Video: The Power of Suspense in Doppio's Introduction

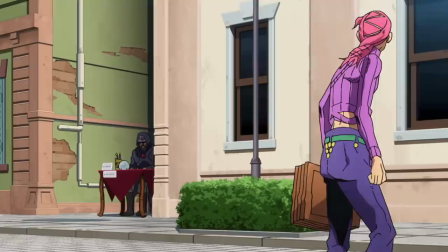One man with the ability to completely take apart the other, and the other man being Doppio.
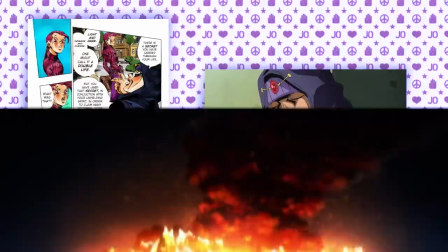The rubber band being stretched until it snaps. That's who Doppio is right now.
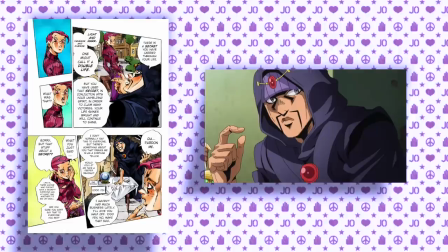Each little line of information being given by the fortune teller is a stab at Doppio and what he is,
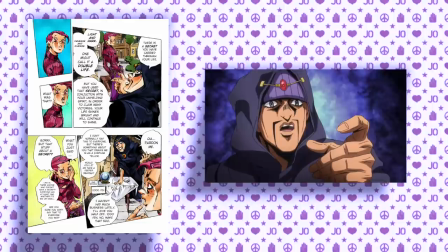and this gives us as the audience some tension because of the lack of control in this situation.
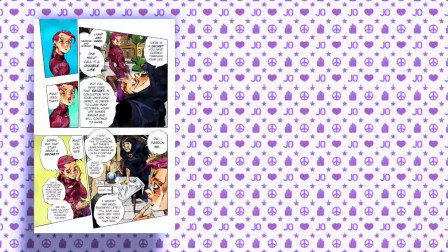Doppio keeps generalizing each piece of information being given to us, which causes the fortune teller to go even further and press Doppio.
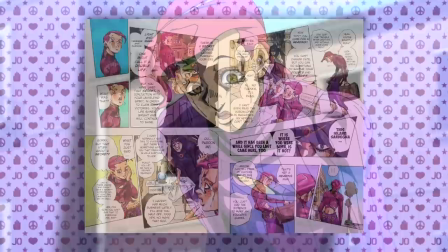This buildup keeps raising and raising after he keeps on prodding Doppio with these questions,
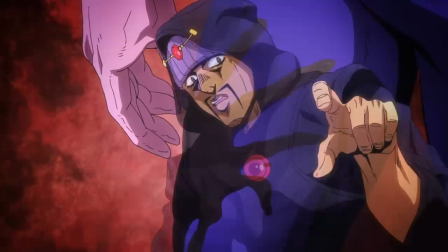and you can see it in the animation that this is a pressing situation, and someone here is not safe,
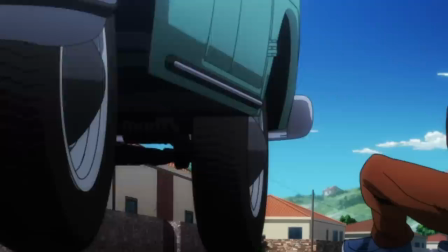and we know who. We're tied so close to the fortune teller because on one hand,
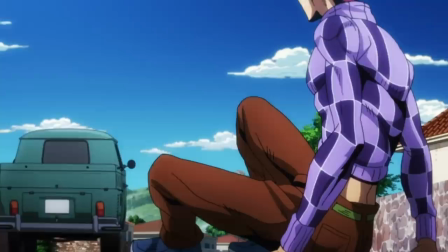we want more information on this character because a lot of things here are lining up with him and the boss.
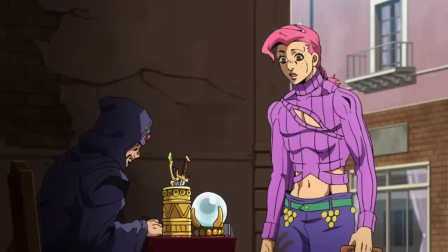But on the other hand, we want him to quit all the questioning because something here isn't normal and it doesn't look like he's anywhere near safe.
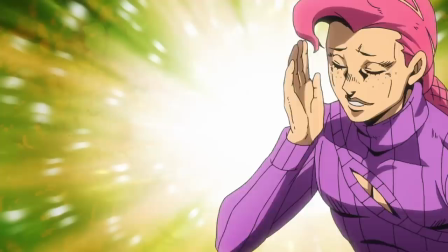He's poking at the lion in its den, and all we can do is sit back in suspense waiting for when the snap happens, or if it happens.
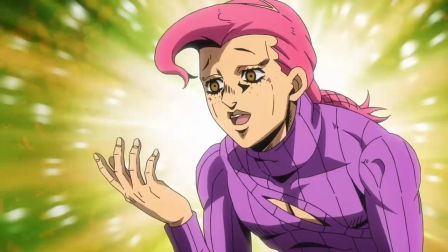It also doesn't help that Doppio's responses to him have this positive energy to it,
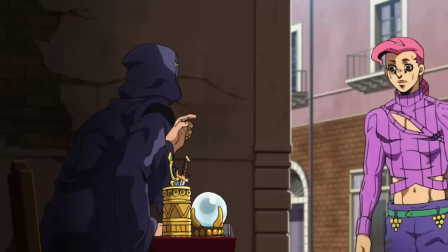because we know that this character isn't really normal, so the cheeriness is nearing uncomfortable.
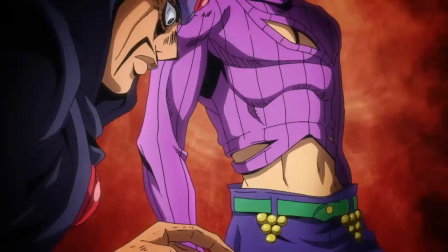Then, we get to the best part, the disconnect.
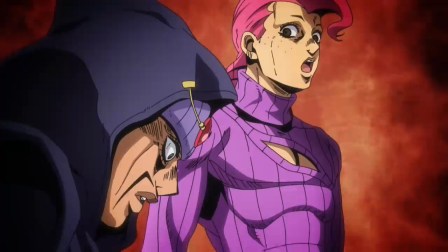The fortune teller's fortune on Doppio looking for his daughter confuses everyone involved here.
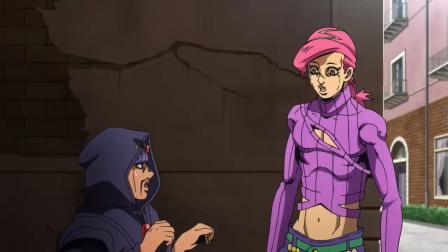The fortune teller, Doppio, and us. Him and Doppio even look at each other, both being in confusion because Doppio doesn't even look like he'd have kids,
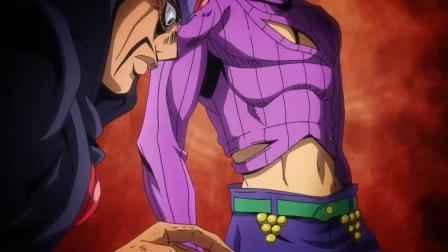let alone one that's 15 or even higher. But this disconnect is what causes the snap.
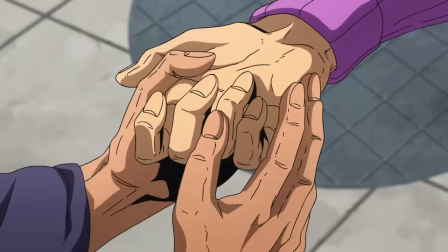Well, both snaps.
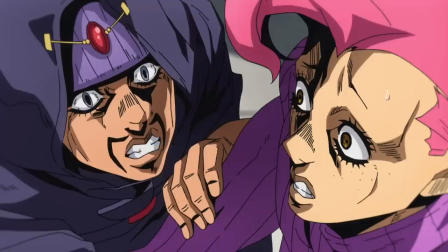The fortune teller is so certain of his fortune that he requires reassurance by checking out Doppio's palm,
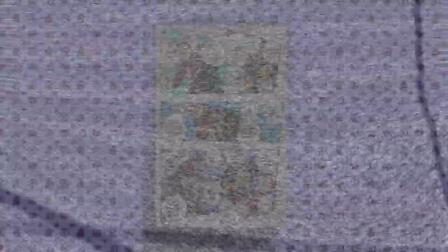so now he's overstepping his physical boundaries. Now instead of asking for money,
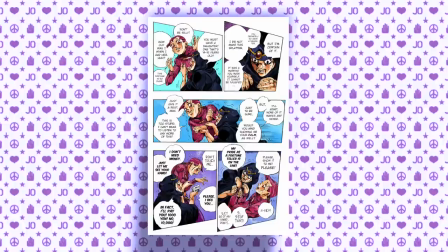he's offering to pay Doppio to ease his mind and understand this enigma of a case that is Doppio.
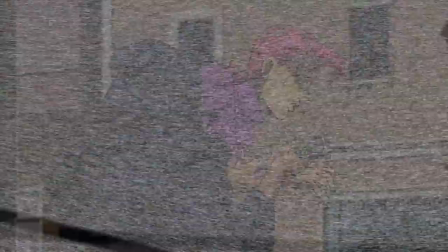He's getting aggressive, he's pressing, and then finally, the snap.
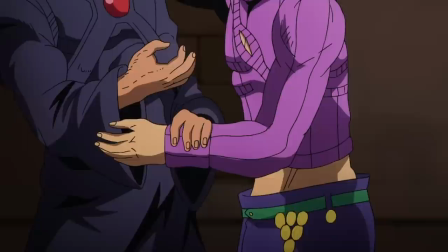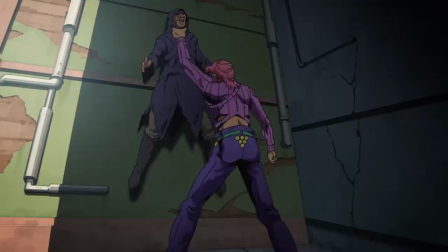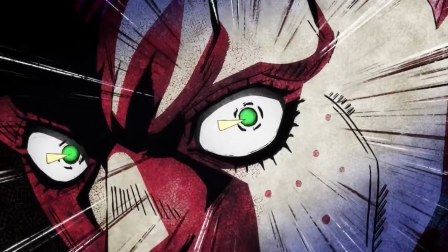I'm gonna break character for a second in this video. Holy shit, I love when they do that double voice shit.
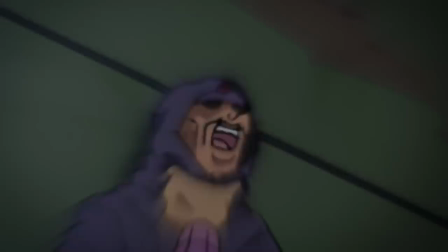I loved it when they did it with like fucking Vegito. I love it in here. Cause this transition to where it's Doppio and then both.
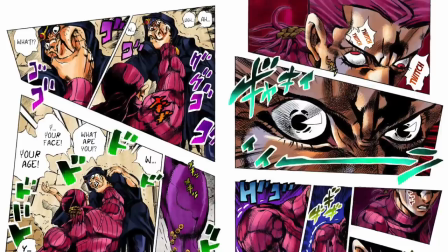And then who we think is, no spoilers. But that person, it's crazy.
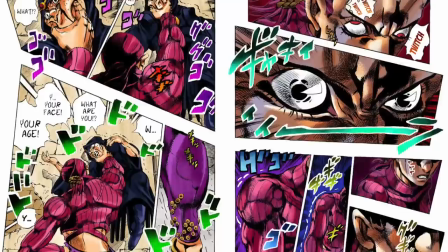And I love it. We were right. This character is not normal. But that's also terrible because since our suspicions were confirmed, that means that this fortune teller is as good as dead.
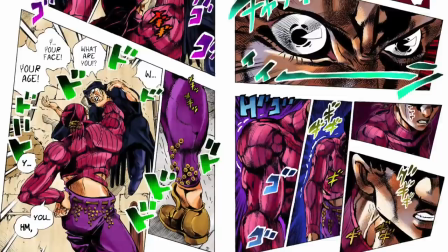His passion of his work and personal interests is what got him killed, but he does get what he wants.
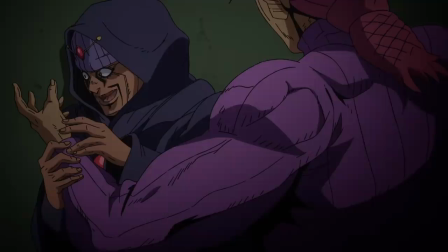And then the icing on the cake for this scene, he fully confirms what Doppio is once he gets his palm,
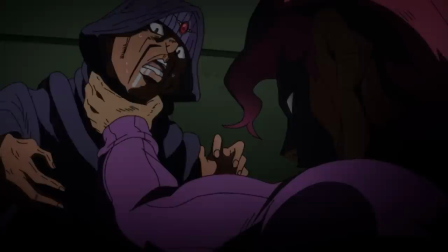and we have our suspicion confirmed when he has his own palm.
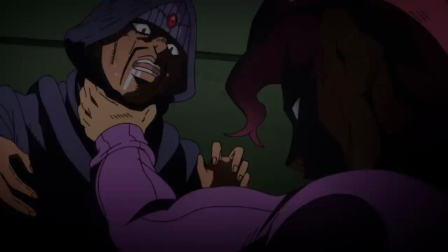Now that what we're hinted at is true, we still hold tension because of this character.
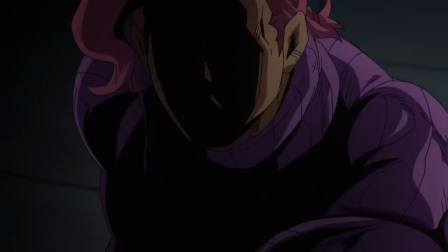Originally, the potential of it was a major contributor, but since we know that it exists now, we must be vigilant anytime we see the character.
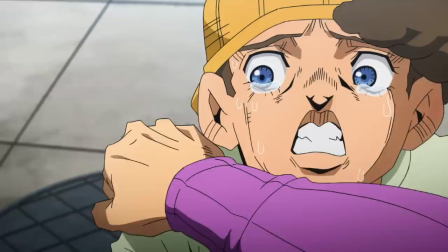Now, after all that's happened and seeing the child, Doppio speaks to the bug that was sought after by the kid.
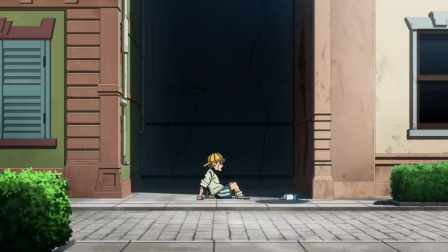Everything being said sounding like what he'd say to the kid instead.
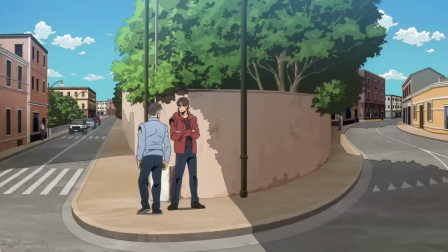I believe that this is either Doppio indirectly speaking to the kid, or it's the fact that it doesn't really matter to him.
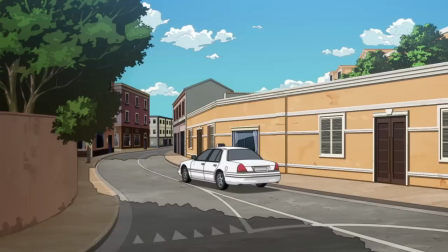Bug, or someone that's not really a threat, it's all the same thing to the case that is Doppio.